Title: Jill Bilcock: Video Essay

Jill Bilcock is an Australian editor who began her career editing at her kitchen table.
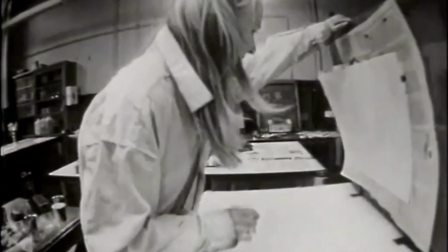4s
She was a part of the first university film course in Australia at Swinburne University of Technology and tried different aspects of filmmaking before finding her love for editing.
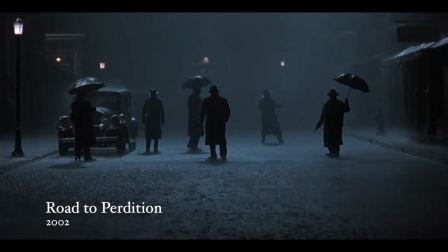14s
Professionally, she has edited films such as Muriel's Wedding, Road to Perdition and Moulin Rouge, which will be the main case study within this video essay. When making Moulin Rouge, Bilcock said... I feel like it, that there will be yet a reinvention of style somehow that comes out of this.
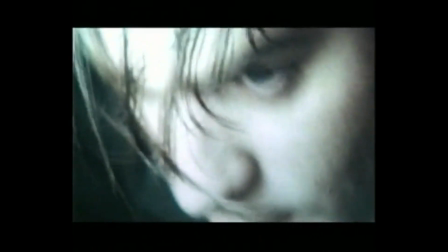31s
And that's when I do all those little clips and things,
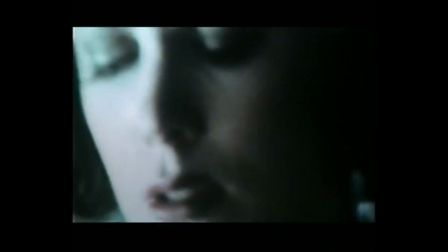34s
sometimes I stumble across something that I find can unlock a door to push it into another area stylistically.
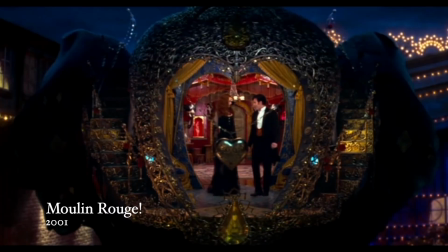44s
Throughout the film, Bill Cook's editing allows for the narrative to continue whilst also having a hyperkinetic style which the film is so famous for.
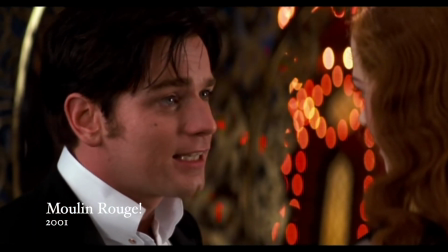51s
However, this style was not always typical for Hollywood.
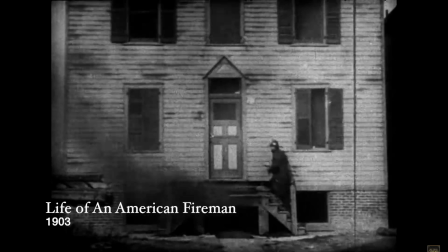54s
Edwin Porter, who was one of the first great editors, discovered that by cutting film and placing certain pieces next to each other, you could create a narrative.
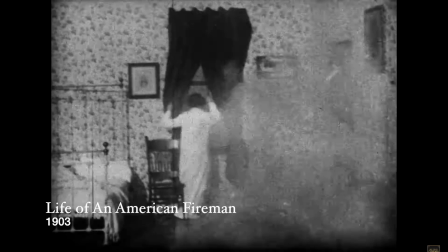62s
He made the films Life of an American Fireman and The Great Train Robbery. It was later that D.W.
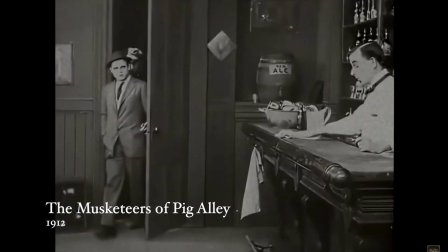68s
Griffith pioneered the idea of an invisible cut, shifting from close-ups to master shots without the audience noticing, so as not to break the illusion that you were watching a film.
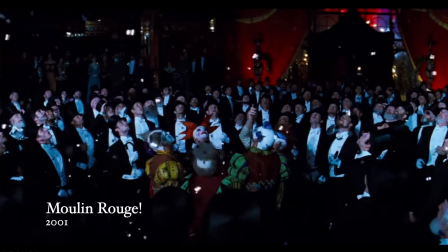76s
However, Bill Cook's edits are noticeable, breaking this illusion. For example, when we are first introduced to Satine, she enters the Moulin Rouge singing the lyric...
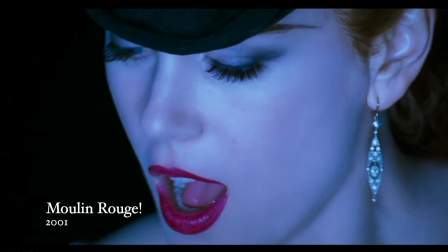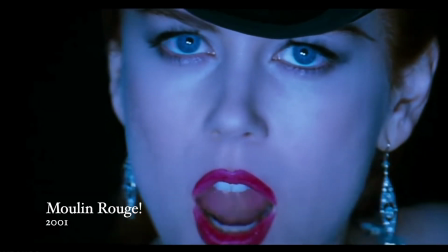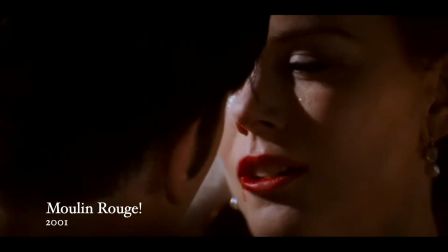94s
As soon as the word die is sung, Bilcock cuts to a scene from the finale of the film when Satine dies.
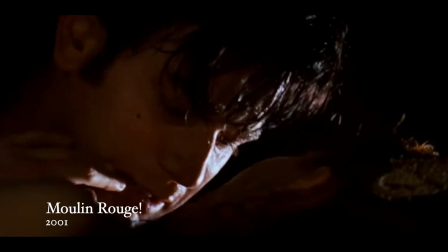99s
Although it is not a shock to us that Satine will die as it is told to us at the beginning of the film,
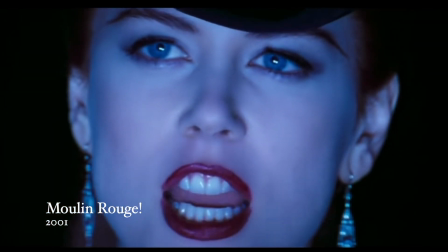103s
it hits us harder when we are shown two juxtaposing clips of Satine being happy and then her succumbing to her fate.
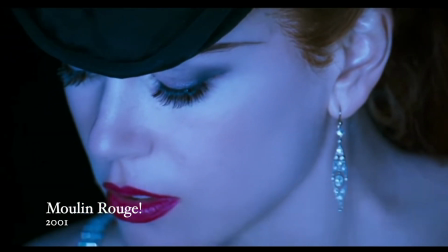110s
The graphic match itself is quick.
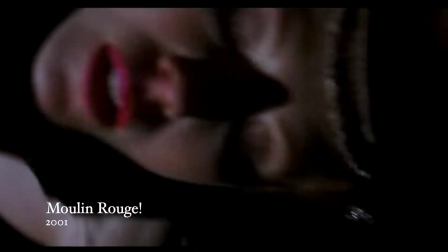112s
It is down to the audience to look out for it, but once you've noticed it, the scene becomes more heartbreaking due to the carefree sateen we see in one moment to a dead sateen in the next.
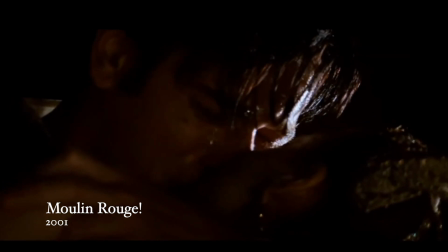120s
By putting this graphic match paired with the lyric, Bill Cook is playing around with narrative and reminding the audience that this is in fact not real.
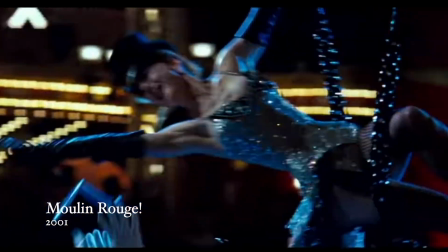127s
What Bill Cook does in Moulin Rouge directly contradicts traditional Hollywood editing,
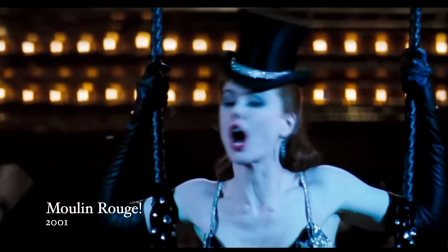131s
with the hyperkinetic style making you acknowledge the idea that this is a film and thus can be as flamboyant and fantastical as it pleases.
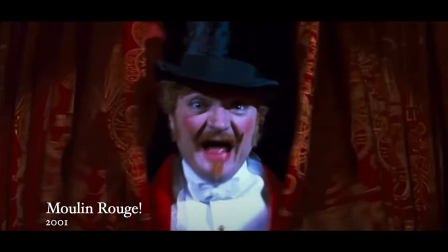137s
An example of this is when we are first introduced to the location of the Moulin Rouge. Within the first 30 seconds of this scene, there are around 40 different cuts.
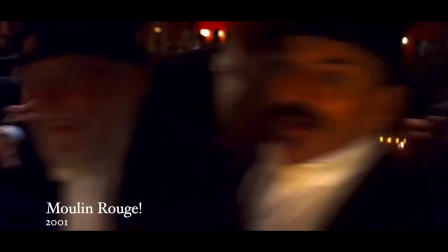146s
The use of quick cut edits showing us multiple different things happening with the Moulin Rouge,
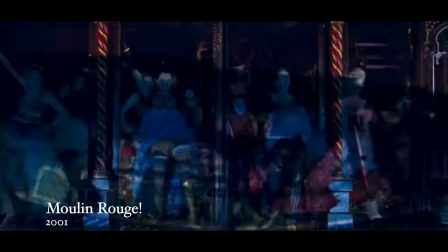150s
from the can-can dancers to the men enjoying the show and Harold entertaining the audience, allows for the chaos of the Moulin Rouge to be conveyed to the audience,
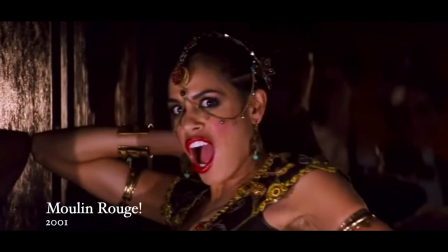157s
especially since we are aligning with Christian, and he is experiencing this for the first time, just like we are.
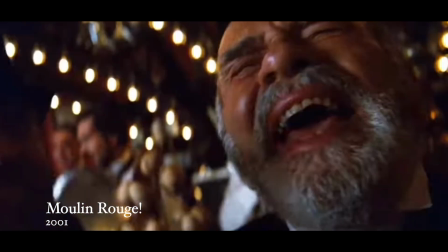162s
This use of editing truly lets us be immersed in this new world, and allows for the Moulin Rouge's own character to be established,
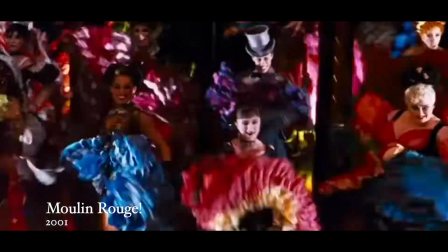168s
not to mention this whole sequence is a musical number, so rhythmic editing is crucial to allow the flow of the scene to not be broken and the timing of the
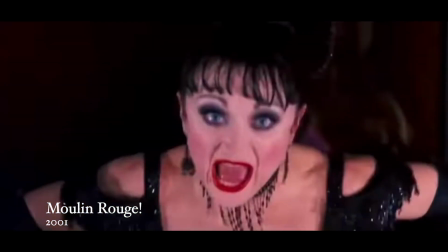174s
shots to fit with the song. This is something Bill Cook says is very important to her as an editor.
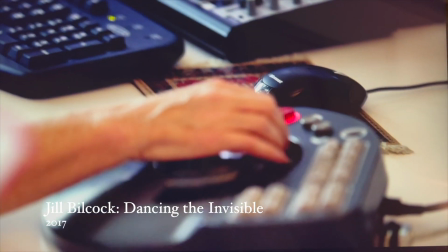179s
Editing is about having hundreds of options. You have to decide, first of all, what emotionally touches you. You also edit for structure and then you, most of all, edit for rhythm.
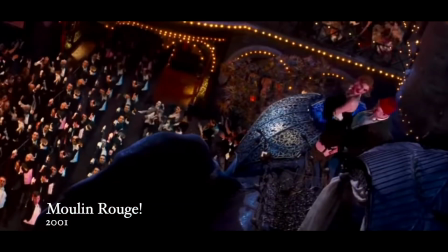195s
The way Bill Cook edited Moulin Rouge differs to the way most films are typically edited. In his book, In the Blink of an Eye, Walter Murch, editor of Apocalypse Now, describes editing using the metaphor of a beehive being moved. Murch says a beehive can apparently be moved two inches each night without disorientating the bees the next morning. Surprisingly, if it is moved two miles, the bees also have no problem. They are forced by the total displacement of their environment to reorientate their sense of direction, which they can do easily enough. But if the hive is moved two yards, the bees will become fatally confused. The environment does not seem different to them, so they do not reorientate themselves.
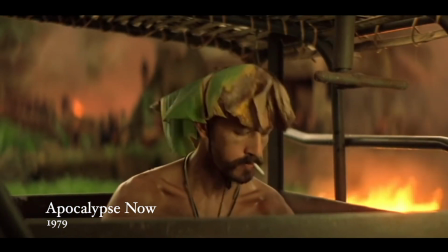231s
By this, merch means that by putting two images together that differ, an audience can notice that they are somewhere different and process what is happening.
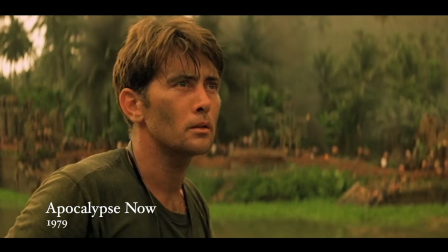237s
However, if you put clips together that can be too similar, it will confuse the audience as we assume too much of the same in the single scene.